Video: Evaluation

product uses genetic conventions. This is shown through the genre and style of my film opening because it follows certain rules.
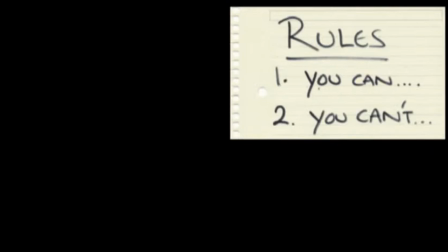This includes institutional conventions addressing the logo and title. I used green eyes with a I brightened up and then faded.
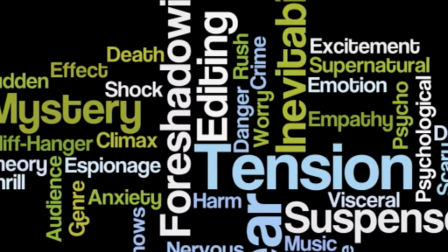This follows the conventions of my film opening as it suits in with the genre and the style of my film opening, just thriller and drama.
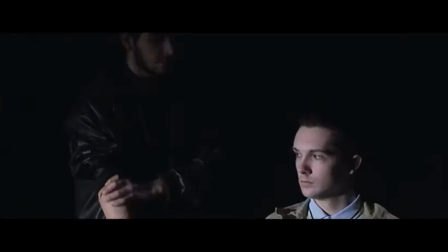The genetic conventions I used within my film is placing the protagonist, Jack, in the middle of danger,
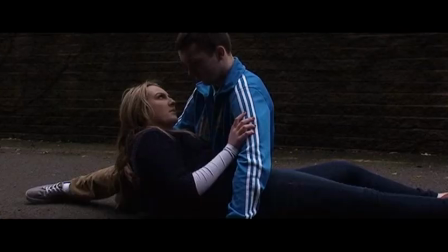as well as showing lots of action and resting in order to pace the film correctly.
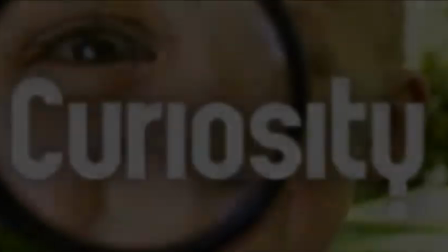This allows the audience to build up a curiosity and assume it's happening within my film opening.
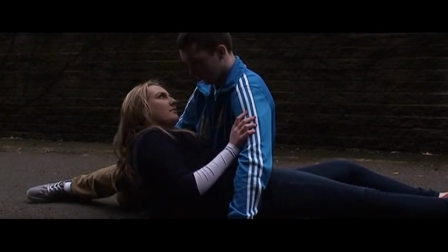I also created a scenario where the female character is found by Jack in the opening sequences.
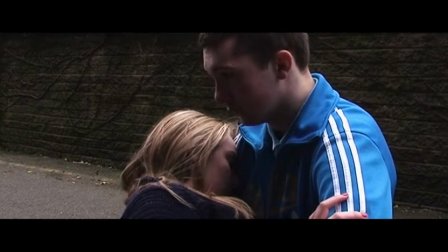This therefore follows the typical conventions of quick development of characters through close-ups,
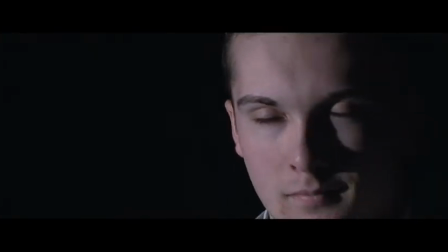as the audience is able to establish a relationship with the main characters and root them on their journey.
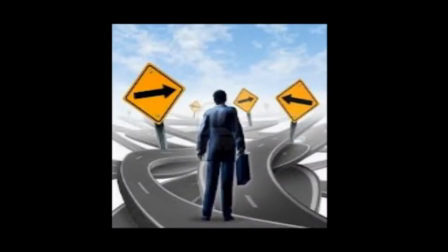The conventions of a narrative I have used within my film opening is following Vladimir's prop stock characters,
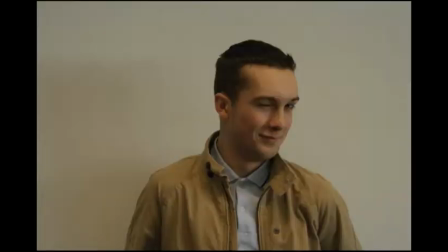as my film opening contains a protagonist, villain and the princess.
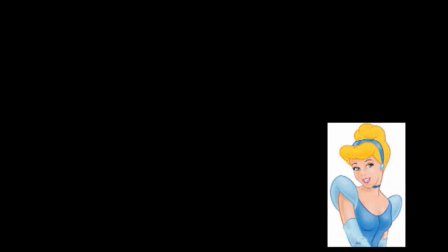This creates conflict and interest for the audience as the hero acts as a foil to the villain, whilst the princess brings in a love interest story. Use binary oppositions such as innocent,
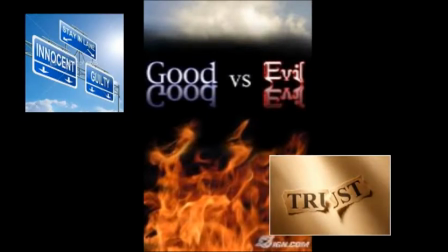guilt, hope, hopelessness, trust, suspicion, and goodness versus evil,
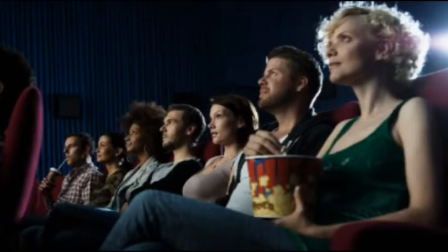making the film more entertaining as the audience would be able to relate to or find these themes interesting.
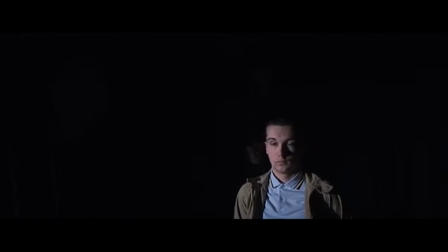This follows the conventions, as it is quite obscure to encounter films not having these devices and methods in order to captivate the audience.
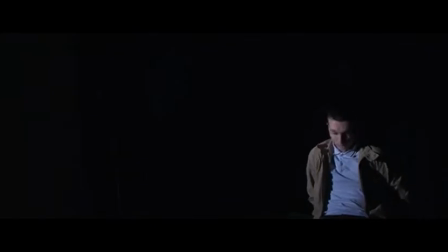My film opening is non-linear narrative, as it does not have distinctive beginning, middle and end. However, it has flashbacks between different scenes.
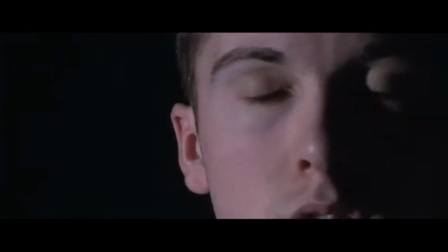The introduction to the characters demonstrates immediately who is playing which role, as well as their characteristics.
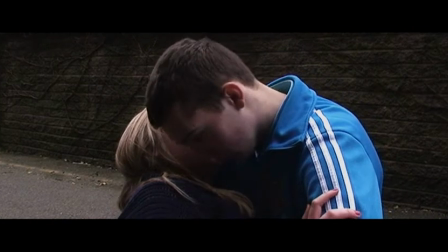This is shown through the over-the-shot shots and close-ups of their facial expressions.
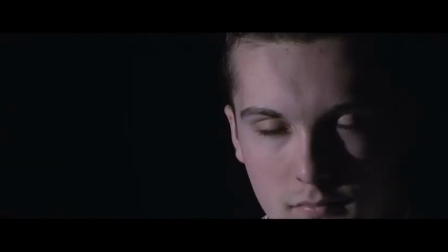In the interrogation scene, the beginning shots are all close-ups of James as he is in the light,
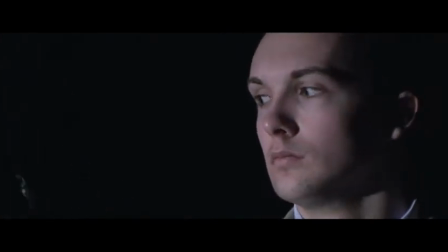whilst the interrogator is hidden through the darkness. This highlights the role in which Jack plays as the main protagonist.
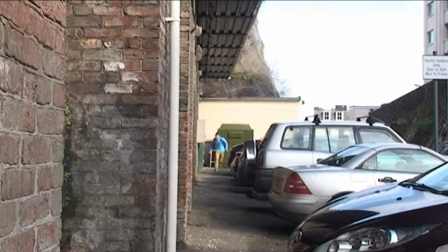The opening also uses mise-en-scenes and music in order to get across the genre of my film, which is thriller and drama.
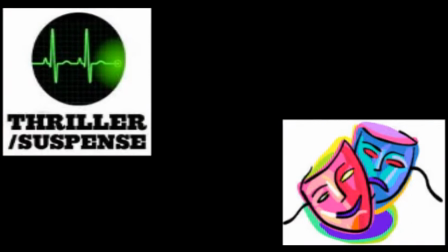This follows the stereotypical themes through the fast-paced music and the transition of shots in order to build up tension. In the same instance, the more emotional and serious scenes are shown through slower-paced music and close-ups
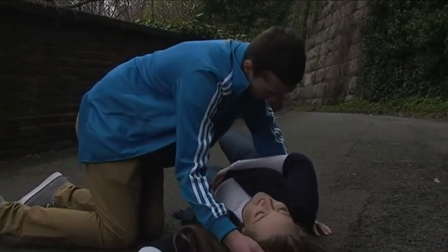to allow the audience to establish a relationship with the characters.
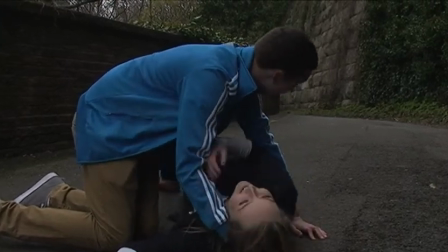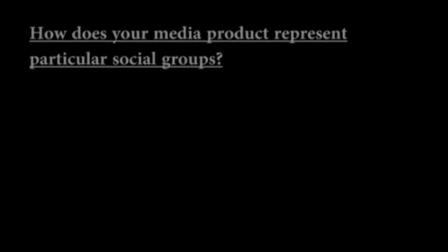Used in my film opening allowed me to give the audience an instant impression of the characters' characteristics.
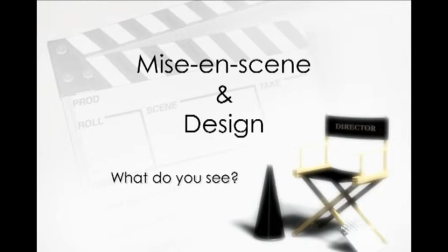I accomplished this through the visual style of the mise-en-scenes, such as the female character is wearing a white top.
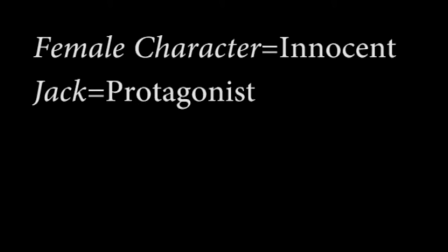The reason for choosing this is because white can be the symbolism for innocence and purity.
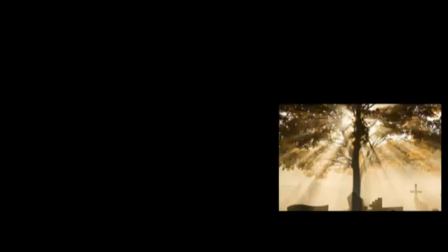In the East, white can also be a symbolism for mourning and funerals, linking to my film as the female character falls into Jack's arms.
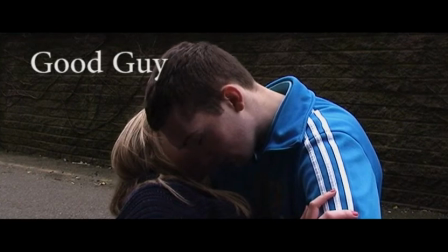Angels are also typically depicted as wearing white, and in the early westerns, good characters wore white whilst the villain wore black.
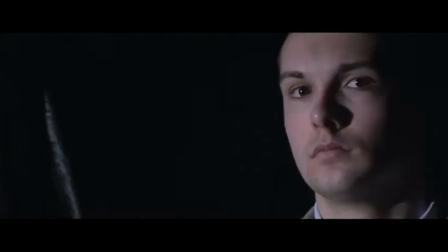Therefore, the interrogator wore all black and was surrounded in order to portray mystery, fear and the unknown, such as black holes.
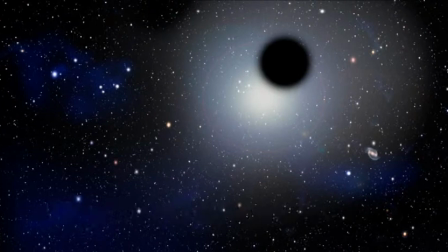It is usually a negative connotation: black list, black humour and black death.
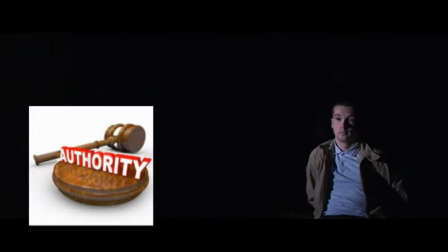Black denotes strength and authority. It is also considered to be very formal and prestigious colour. Therefore, it gives this to the interrogator and highlights the situation and confusion Jack is in,
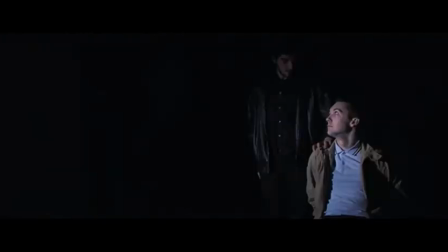whilst also giving the impression of grief linking back to the female character.
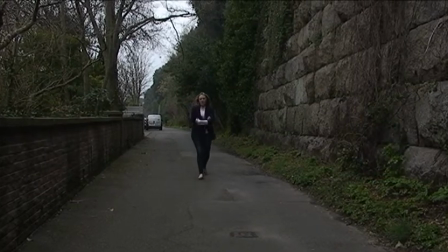The use of wife allowed me to convey the female's character as a victim, therefore sticking to the stereotypes that females are weak and need rescuing.